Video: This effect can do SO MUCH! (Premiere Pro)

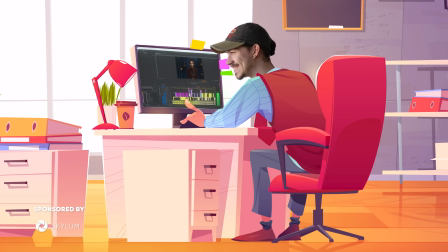I just got a phone call from an old friend. He's editing a video, but he's doing things wrong.
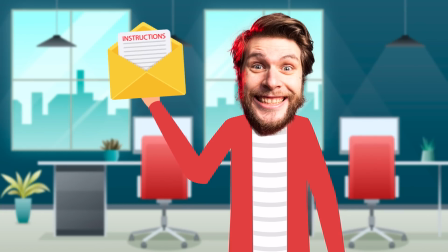Luckily, I have the instructions right here in a letter, so let's hop in the car and drive as fast as possible.
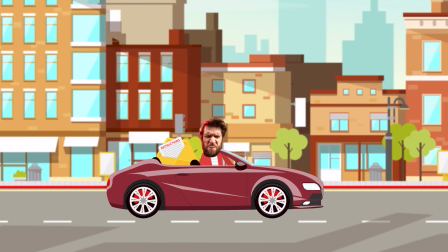Ah! Wait, do you guys notice something? We're moving super fast, but there's no motion blur.
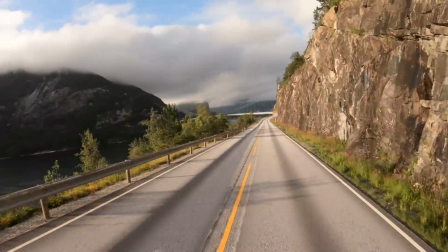Ah, wait, let's make a quick stop in Premiere. To create the illusion that we're moving fast, we need radial blur, but we don't have that in Premiere, so we need to create our own.
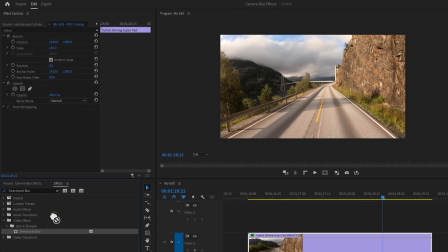To do that, find the directional blur effect and drag it onto your clip.
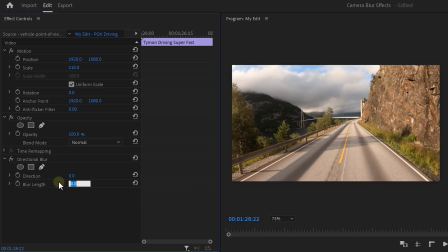Increase the blur length to whatever looks good for you, the amount depends on the type of video and how fast you're going. Now click the pen tool from the directional blur effects and to draw a mask starting from the top left corner, going to the direction the car is going.
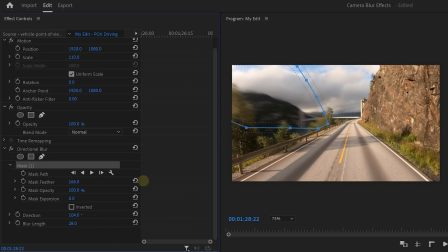Then adjust the blur direction until it travels to the middle point. Then increase the feather to blend it all together and now do the same thing for the other four corners. Now you see this ugly black border. Now to remove that, simply scale up the video until it's gone.
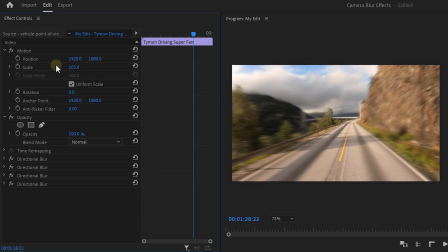Now to get the feeling of speed, we're gonna distort the image. So find the lens distortion and drag it above the other effects.
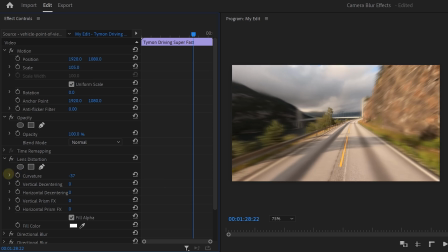Otherwise, we'll ruin the direction of the blur. Increase the curvature just a little bit, and this will help create a warpy effect.
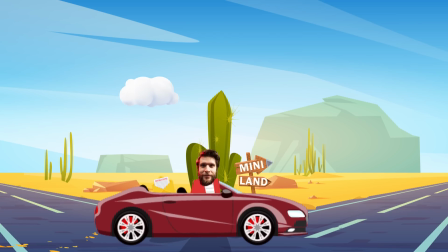Finally, that is so much better. Now, we don't have much time, so we need to find a shortcut.
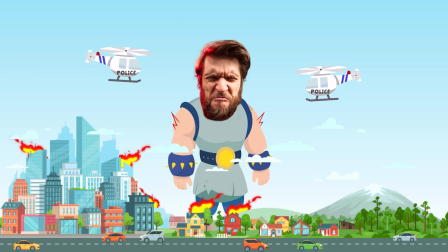I can't go through mini lands because I'm too big, but I can make myself look small using some blur.
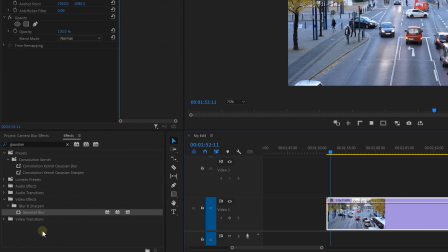Now, to make myself or the city look like a miniature shot, drag the Gaussian blur effect onto the clip.
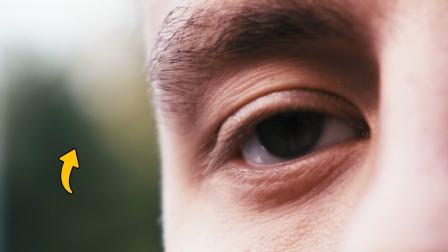And when you create a close-up shot with an open aperture, you will have a shallow depth of field or lots of background blur, except for the object in focus. Now, if we could do that with the city, the cars, and the people, they will look miniature too.
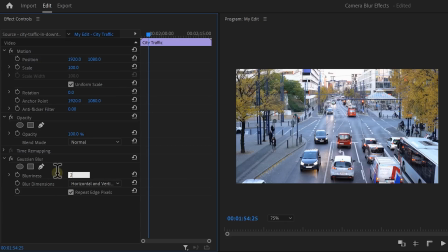So increase the blurriness to something around 25. We can always change this later. Then click on the ellipse mask from the blur effect and drag it to the points that you want to have in focus. Imagine you're focusing with your camera now. Once you have it selected, then invert the mask. Next, increase the feather of the mask. For me, 250 works fine. And this is a great start, but to make it look even better, go to the window menu on top and find lumetri color.
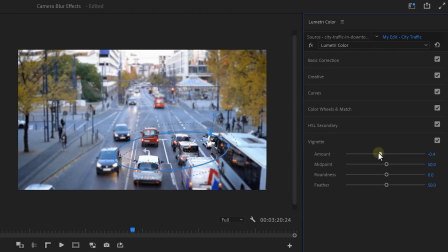At the bottom, decrease the amount of vignette. This will make the focus part of the video even more prominent.
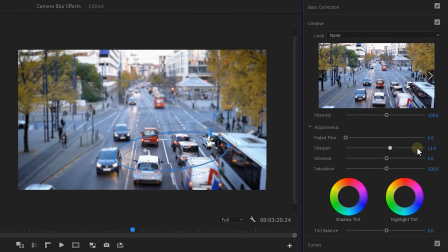And in the creative tab, increase the sharpness of the video. This will make the focused parts even more detailed.
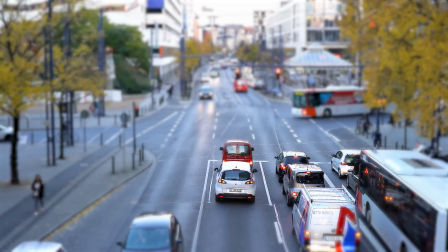Because normally when you film up close-up objects, they will appear sharper. You know, adding sharpness, creating blur effects and whatnot is really cool, but you know who else takes that idea to a whole new level?
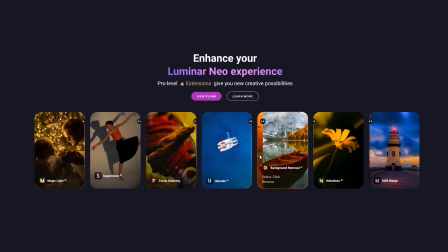Well, Luminar Neo, which is today's sponsor. It's a super user-friendly photo editing software that has all the tools you need to edit your photos.
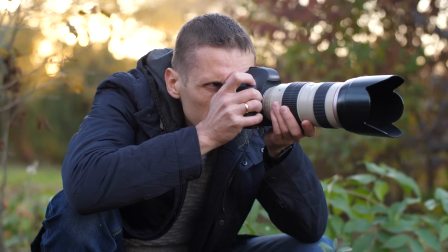Their innovative AI-driven tools empower photographers to express the true beauty they imagined.
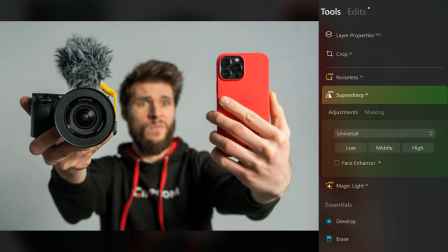Like here, I have a picture where the camera and the phone are a little bit out of focus. Good thing we can fix that with the super sharp AI. Click on masking and select the objects. Then go to adjustments and select the amount of sharpness. Voila, it's that easy. Doing a sky replacement has never been easier before. Expand the sky AI and choose one of these.
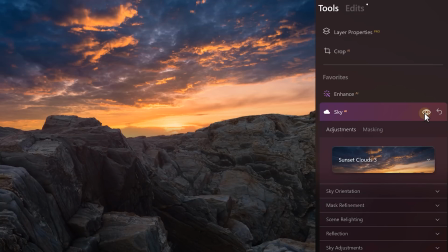You can then further tweak the settings to make it look perfect. As you can see, the reflections on the rocks are also taken care of, which is incredible. And when I'm making thumbnails, I always mask myself out manually. Stop doing that, because now with Luminar Neo, you can remove the background of a photo in just a few clicks. That saves me so much time. Even with my crazy hair, that's no problem. Have some noise in your image, it can be hard to deal with, but not for Luminar Neo.
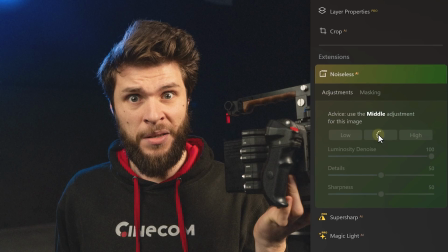Just select the adjustments needed for the image and boom.
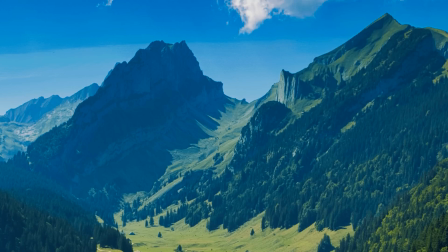And you can actually do so much more with Luminar Neo, such as enhancing portrait images, sliding in magic lights,
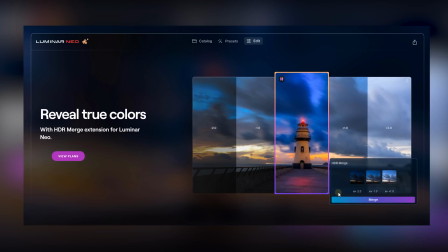upscaling your image in no time, and you can even create your own HDRs with the HDR merge function. Luminar Neo is a must-have for everybody working with photos, from photographers to content creators. If you want to level up your photo game, then get Luminar Neo now with the best deal before the price race. Go check out the first link in the description down below, and don't forget to use the coupon PremierBasics at checkout for an exclusive 10% discount on a Luminar Neo yearly subscription.
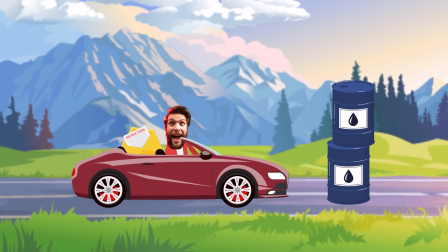All right, we're back on the road. Oh, look at these beautiful oil barrels. I need to take a picture here, or maybe a video. Awesome. Oh no, I accidentally filmed myself with a closed aperture.
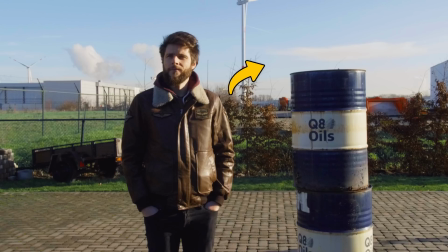This means a big depth of field or there's no background blur. Everything is in focus.